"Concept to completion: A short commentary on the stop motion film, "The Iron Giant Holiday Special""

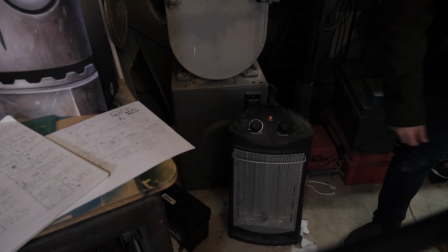Hey everybody, thanks for watching. Today we're going to be talking about the Iron Giant Holiday Special, my latest short film, and it was a ton of fun to make.
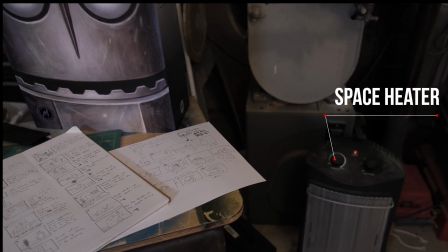I want to talk about the process and how it went from concept to completion. So, first off, you know, this was a very short production period.
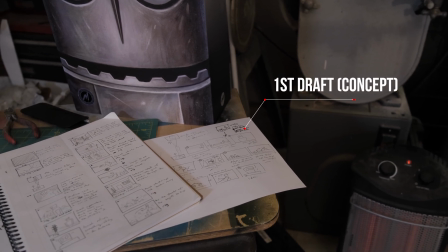I think I did this in about three weeks.
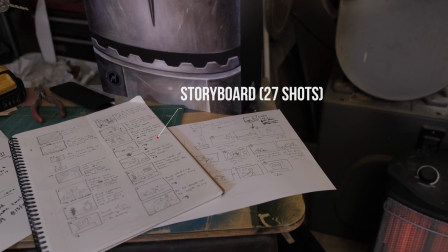The animation process itself was done from a Thursday night to a Monday night.
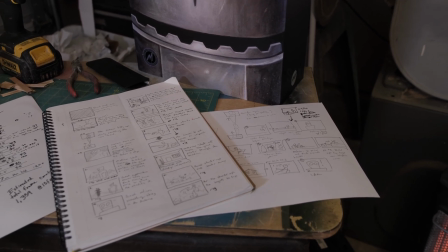So, you know, a very extended weekend, about four days, and I spent about, I think,
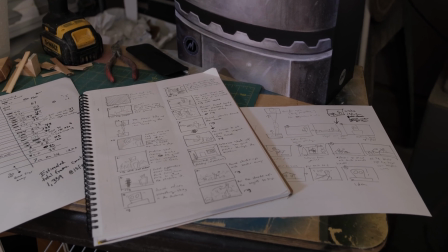42, no, I think it was like 38 hours animating during that period of time.
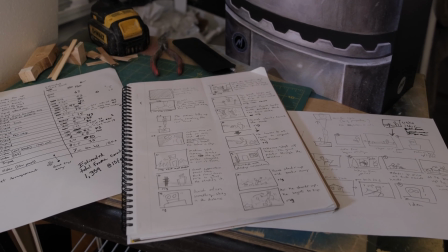So really, it was pedal to the metal once production got underway.
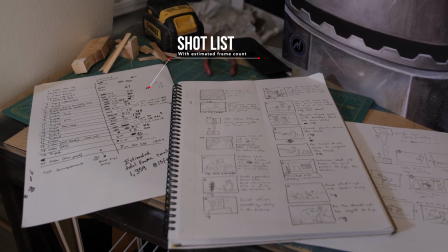And so you can see right there, you know, once I got that concept, I had to quickly turn around.
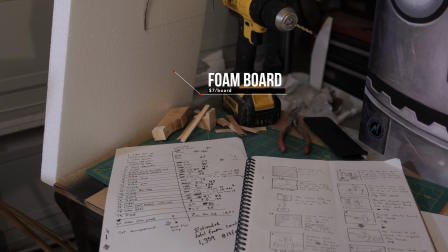I did a short three-page storyboard that I could share with the composers, and I'll talk about that later. and then from the storyboard I had a shot list and that
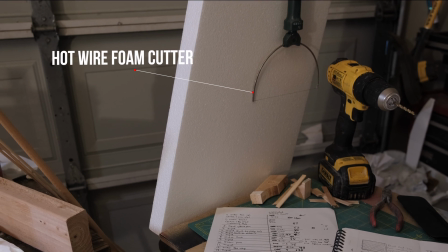shot list really allowed me to really get some kind of ideas as far as later on when I'm actually shooting to know
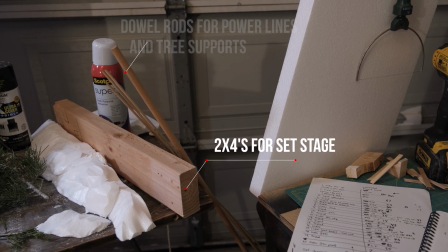okay this shot needs to be 200 frames this shot I need to have the slider move on the 70th frame go all the way to 120th
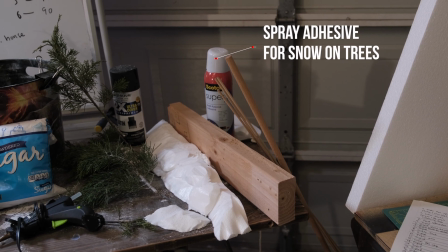or whatever it may be so really early on you know this the camera pans by really fast on the concept storyboard and the shot list but that
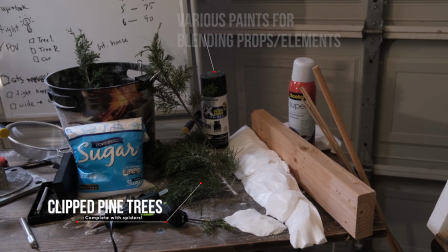is so incremental and stop motion when you're planning things out to to
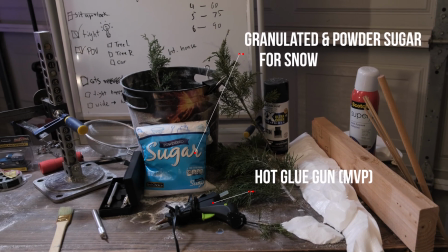really make all this other stuff work I did build the
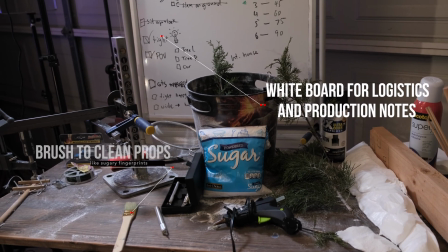entire set by hand and using a lot of hot glue I used
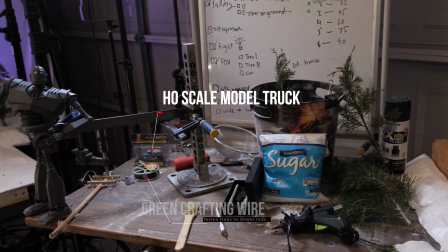a lot of foam board to give the set some of its shape and I used granulated and
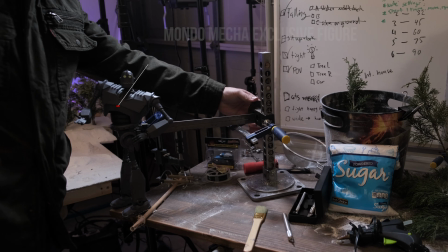powdered sugar for the snow so it was a very sticky production I had to wear gloves the entire time just to keep from fingerprints
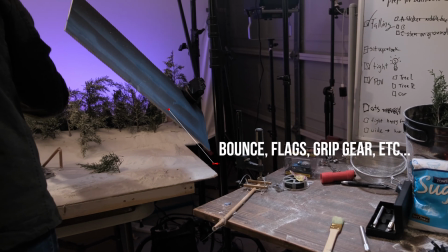being all over the place and when the production was over I had to use a air compressor to blow off every bit of equipment that I had just to
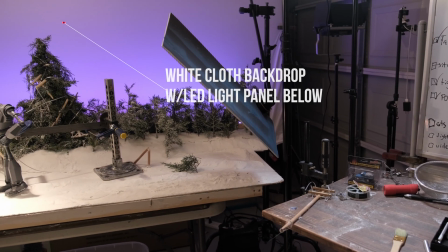keep it from you know getting sugar everywhere but yeah you can see you know the skyline right there gives a nice silhouette of like a forest and
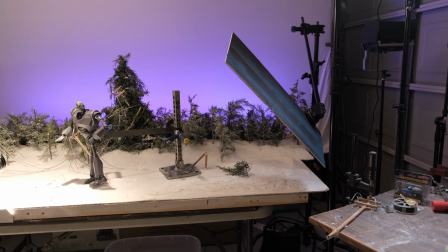I used actual pine trees clippings of pine trees that I just took from my backyard and I was really impressed with them they I you know
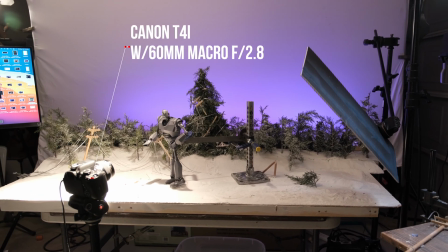I I had them in the set in my cold garage cut for over a week and they kept their form they kept their
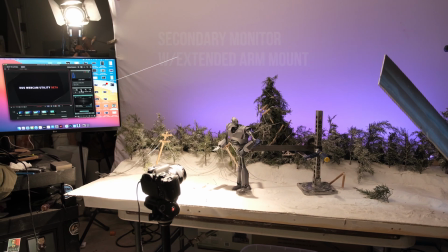shape they kept their color and so I was really impressed with that and surprised honestly and what's funny is that I actually went to Hobby Lobby to go and see
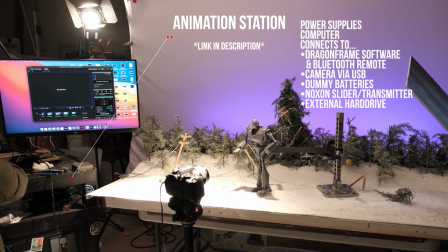if I could buy some like cheap Christmas trees and like repurpose them but they were way too expensive and they didn't even have enough for
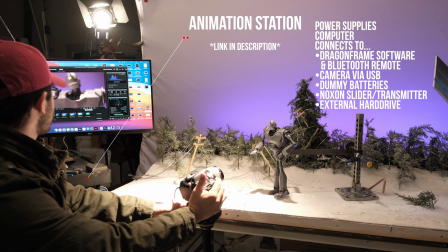me anyway so the real deal was actually kind of a best case scenario for my needs anyway.
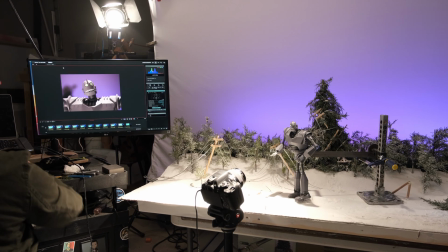So to light the set I had an RE in that top left corner providing some nice rim light but also somewhat justifying
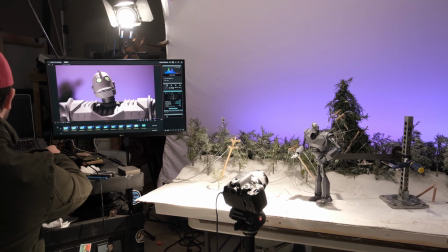this idea that this was kind of at a twilight time or like right at these as the sun was setting and so it was both dark but there was also plenty
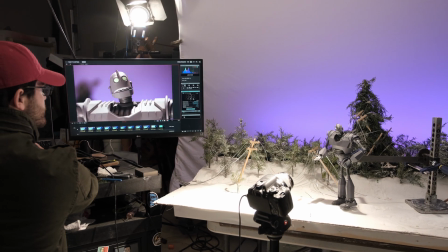of light and so I had the so the white backdrop and you know that's just a cloth backdrop with an LED panel with
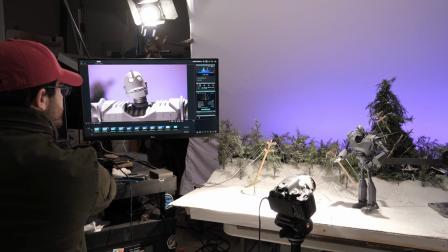RGB lighting on it that I was able to like fine-tune to the color that I wanted
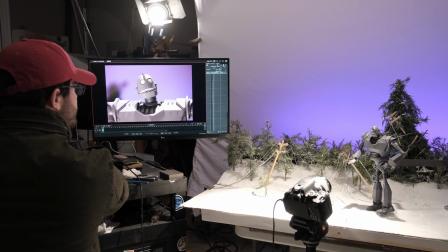shining up against it and then I had another RE pointing straight down
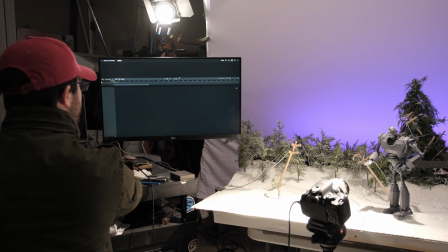that was the key that really was what illuminated the Iron Giant throughout most of the short film.